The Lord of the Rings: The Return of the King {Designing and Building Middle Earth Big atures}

Peter was really committed to the idea of doing a lot of miniature work in our films,
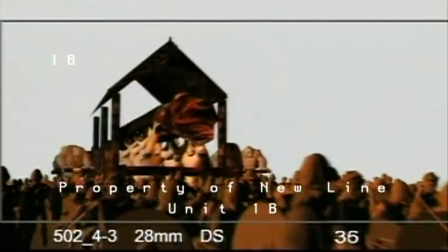[0:08]
which is not necessarily typical today, because you can do so much with pure CG. Pete loves miniatures.
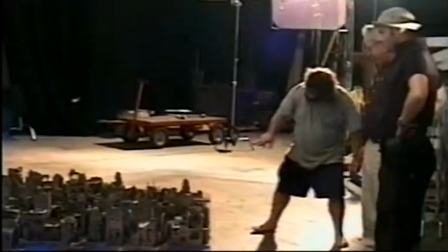[0:15]
He's often said that if he couldn't be a director, he would want to be a miniature cameraman. I think he just likes being around him, and of course you can see that, his background.
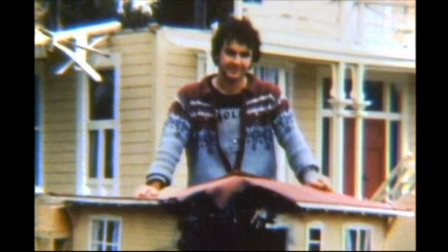[0:23]
Way back at the time when he was a young man, he was building miniatures, and he was shooting them, blowing them up.
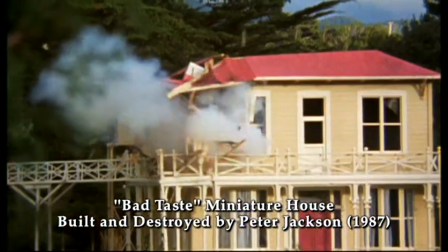[0:30]
You never get that out of your blood. It's the world's biggest electric train. Pete's the biggest kid of all.
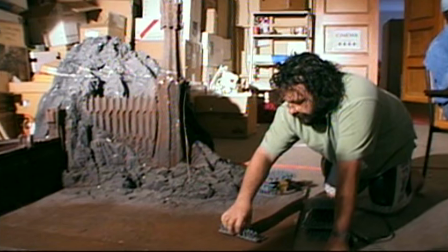[0:35]
The film is kind of incidental, really. It's playing with the toys, which is the main thing.
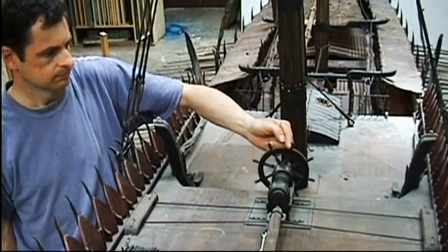[0:41]
And, you know, they're beautiful objects. The guys at the workshop and the miniatures unit... put a fantastic amount of care and love into everything that they did.
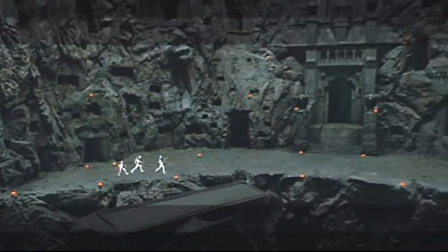[0:50]
I think it's really evident in the films, if you look at them... you can see how rich those miniatures are and how realistic they are.
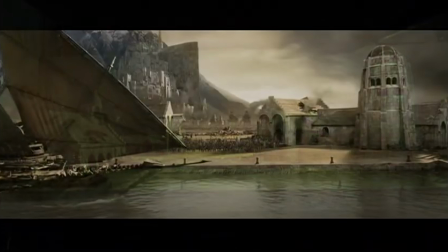[0:57]
They add something that you wouldn't get any other way.
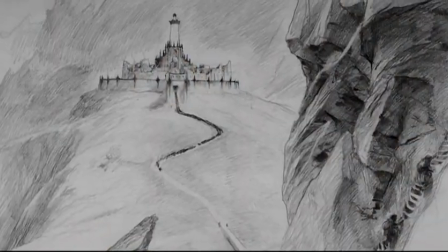[1:05]
Minas Morgul's original name was Minas Ithil... ...and it was a Gondorian city and the sister city of Minas Tirith... ...before falling into Sauron's hands. So we wanted it to evoke Minas Tirith, but have a different design sense.
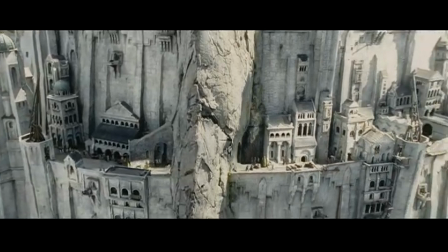[1:20]
And this prow of rock that divides Minas Tirith... ...was a design element that I decided to carry over into Minas Morgul...
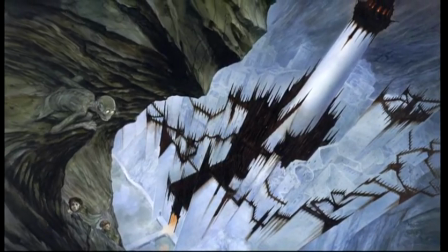[1:29]
...in that these promontories of rock be reproduced in the battlements. So John Howe created this city which in itself would have had a beauty to it.
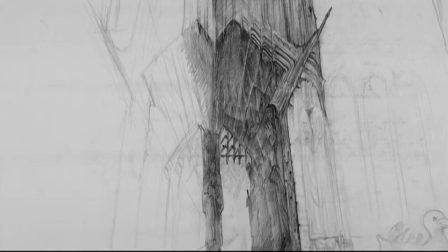[1:38]
But what has happened since the orcs took over that part of the land... ...is that they have put iron balustrades around...
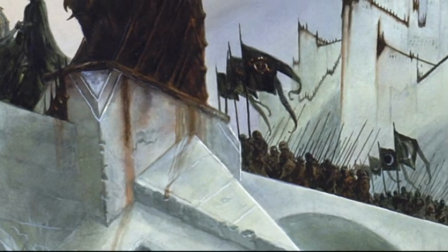[1:44]
...which have stained the side of these beautiful white walls, all these rust stains. And I have very vivid memories of having my wisdom teeth pulled... ...and this dentist clamping my wisdom teeth in these sort of jaws.
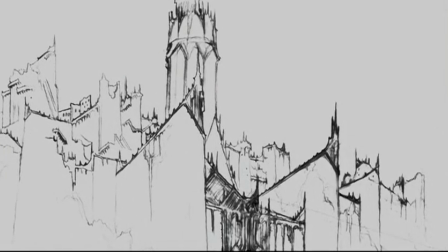[1:58]
And I wanted to try and convey some of that horrid notion of metal clamping onto and digging into enamel,
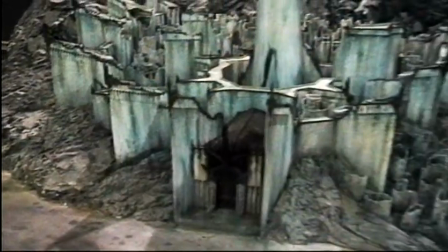[2:07]
or in this case, the white stone of Minas Morgul. This is 120th scale of Minas Morgul.
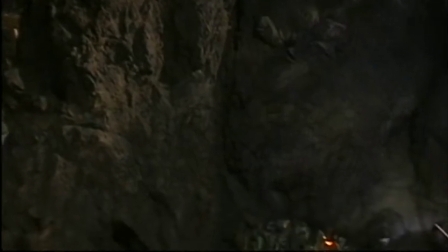[2:14]
The whole set is built specifically to have the camera gradually go higher and higher and higher up the valley, looking down past the hobbits as they climb.
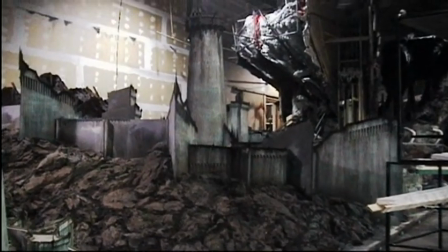[2:23]
And then we've also got one of those three times bigger than this for the close-ups. And it has a green glow, which is part of the book...
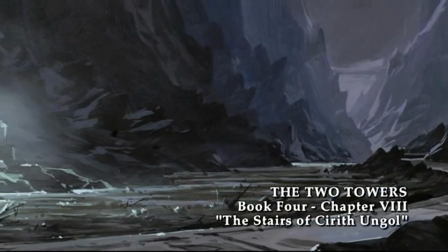[2:31]
...describing a supernatural kind of swamp.
Paler, indeed, than the moon, ailing in some slow eclipse was the light of it now...
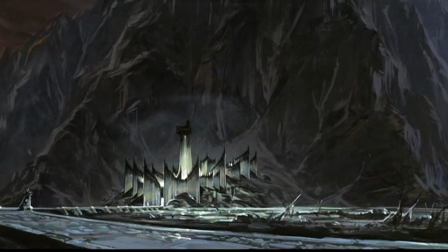[2:40] ...wavering and blowing like a noisome exhalation of decay. A corpse light, a light that illuminated nothing.
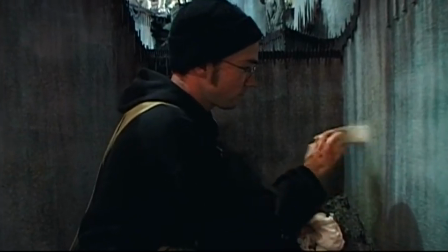[2:49]
So we painted with this glow paint... ...and then we light it with ultraviolet to produce this sickly look.
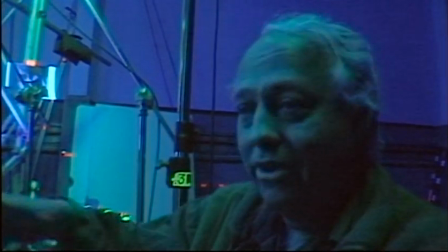[2:53]
But then when we turn the UV lights off, then we can just light it in a normal way. ...so you actually have the normal moonlight in addition without seeing this stuff.
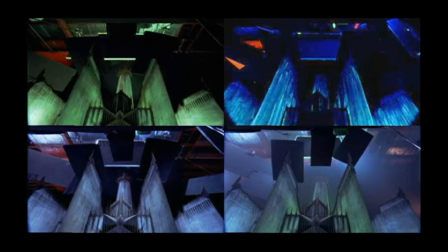[3:00]
So there's actually four different lighting schemes at work... ...all of which are used to produce the final effect.
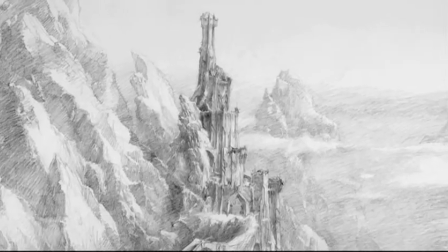[3:15]
Carithunga was built by the ancient Numenoreans... ...as a fortress guarding the borders of Mordor. It's the one that the orcs have really taken over and made it their own. I'd initially done a sketch which was pretty close to the description in the book.
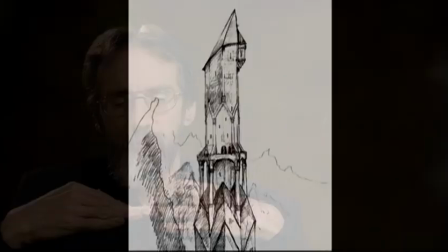[3:29]
That initial design ended up being judged pretty boring.
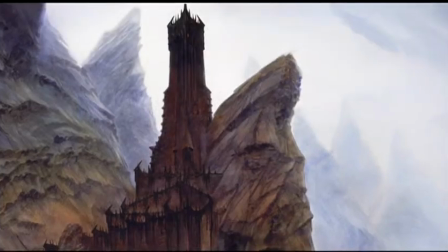[3:34]
I revisited the whole thing and basically pulled the fortress away... ...from the slope of the mountain and placed it out on this rocky pinnacle.
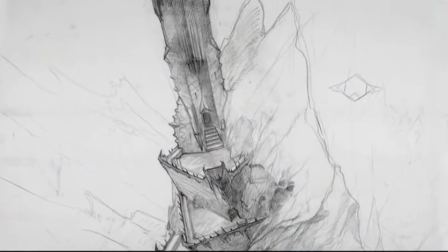[3:43]
And each successive courtyard is at an angle to the one below it. So it is faithful to the description in the book...
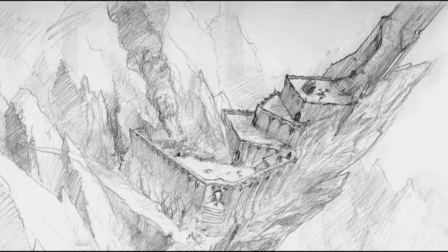[3:48]
...but gives it more of a crazy, vertiginous aspect. The first time you see it is from Shelob's lair, actually.
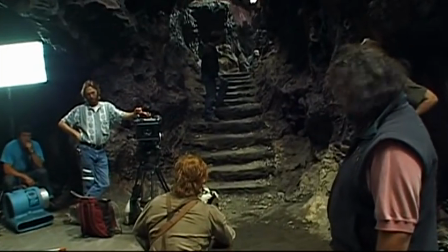[3:55]
You see just the top of the tower. And they actually took it off the miniature and took it down to the shooting stage and plonked it at the end of that set.
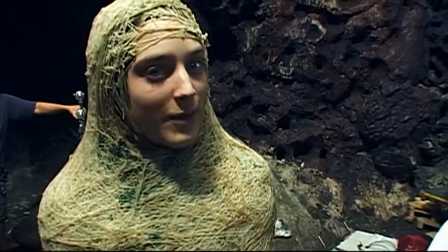[4:02]
This is a very rare moment that we actually have a tangible tower in the background. So this is kind of a special moment.
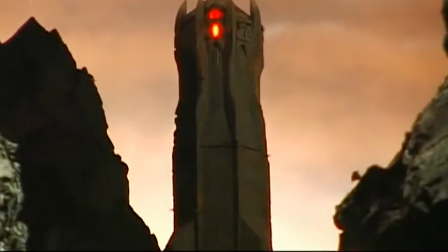[4:10]
Because normally we have like a blue screen to look at.